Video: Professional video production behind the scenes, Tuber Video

This is film marketer Jeremy of tubervideo.com and ddsvideo.com. What I have for you today is a time-lapse video of me and a friend of mine, fellow filmmaker and director Jay Williams, putting up a set for a large education company in Chandler, Arizona. Now, if you've ever wanted to see a behind-the-scenes look at how a professional, but maybe not necessarily a Hollywood set, is put together, I think you're going to find this interesting. Jay and I right now are in a large second-story classroom, and we're working with friends Pam and Kathy. We also have another executive video conferencing in from San Antonio, Texas, so she's able to watch the shoot as well, albeit kind of remotely. Okay, so that's the setup, so let's get to it. Oh, and stick around for the end of the video. I'm actually going to show you what the actual footage looks like.
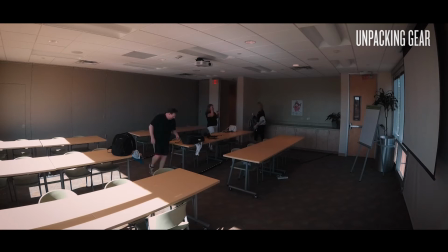The first thing Jay and I did was to establish an area, kind of a base of where to put all of our gear, and there's a lot of it. To keep everything out of everyone's way, which is just being safe,
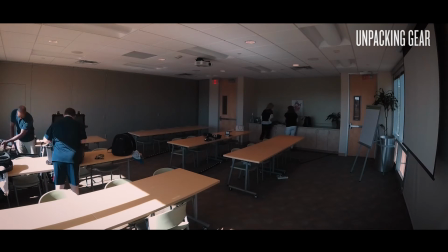we chose an area kind of by the window because it's kind of the least amount of traffic is going to be over there.
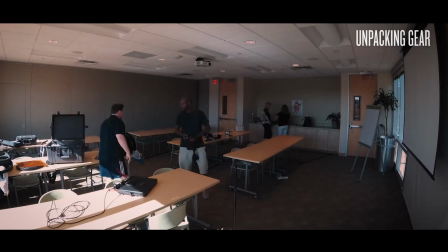It's probably the best and the safest way to go.
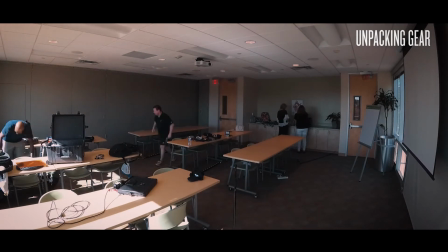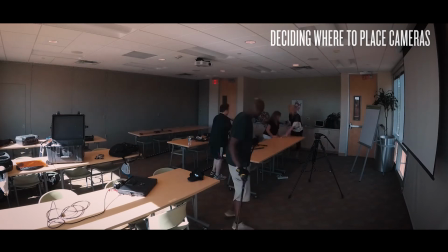To make sure that we've got consistent and good lighting on our talent, now talent's another word for client or clients,
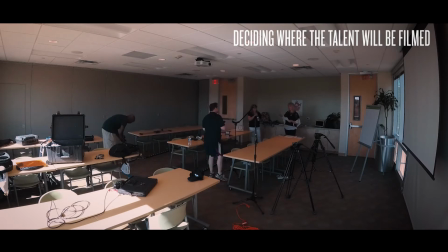you'll notice that we put the main key light, our main light, on the same side as the window.
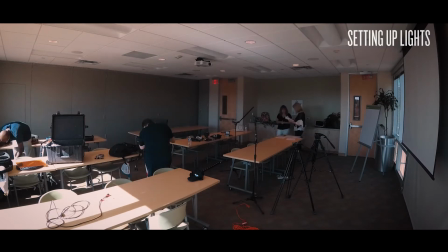So we're using kind of a daylight color balance, which is about 5600 Kelvin.
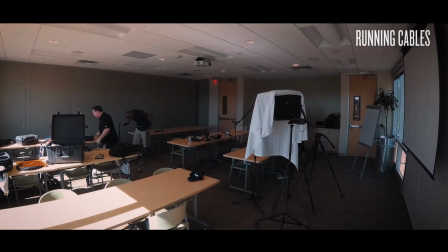I draped a sheet over the light to soften it. That's kind of a very low budget way to soften the light, but it looks nice. With the LED lights that I've got, they don't emit heat, so this is safe to do, but for those older traditional tungsten lights that kick out a lot of heat,
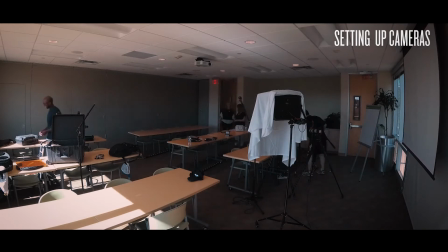that is extremely dangerous to do, so it's something you want to avoid if you're using those particular lights. We chose the middle table to film the teacher and the students behind because we wanted some distance between them and the two cameras up front, as well as the background in the back.
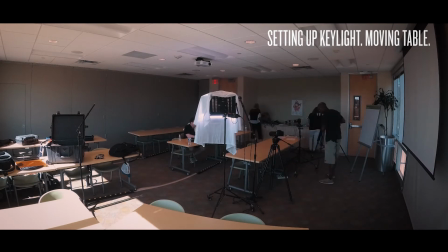This kind of allows the background to fade out or blur a little bit in the video, which gives a nice cinematic, kind of a film type look.
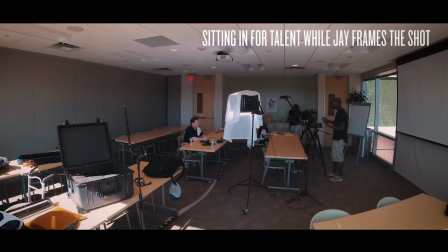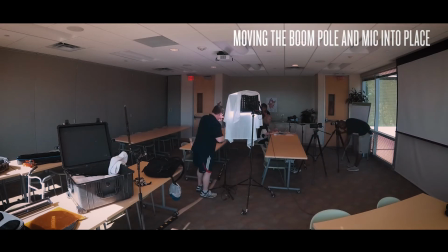You'll see that I have a shotgun mic mounted on a boom pole that's right above the talent's head. Ideally, you want to get that mic between 2 and 3 feet away from the subject, and you want to point it directly at their mouth or kind of their chin area.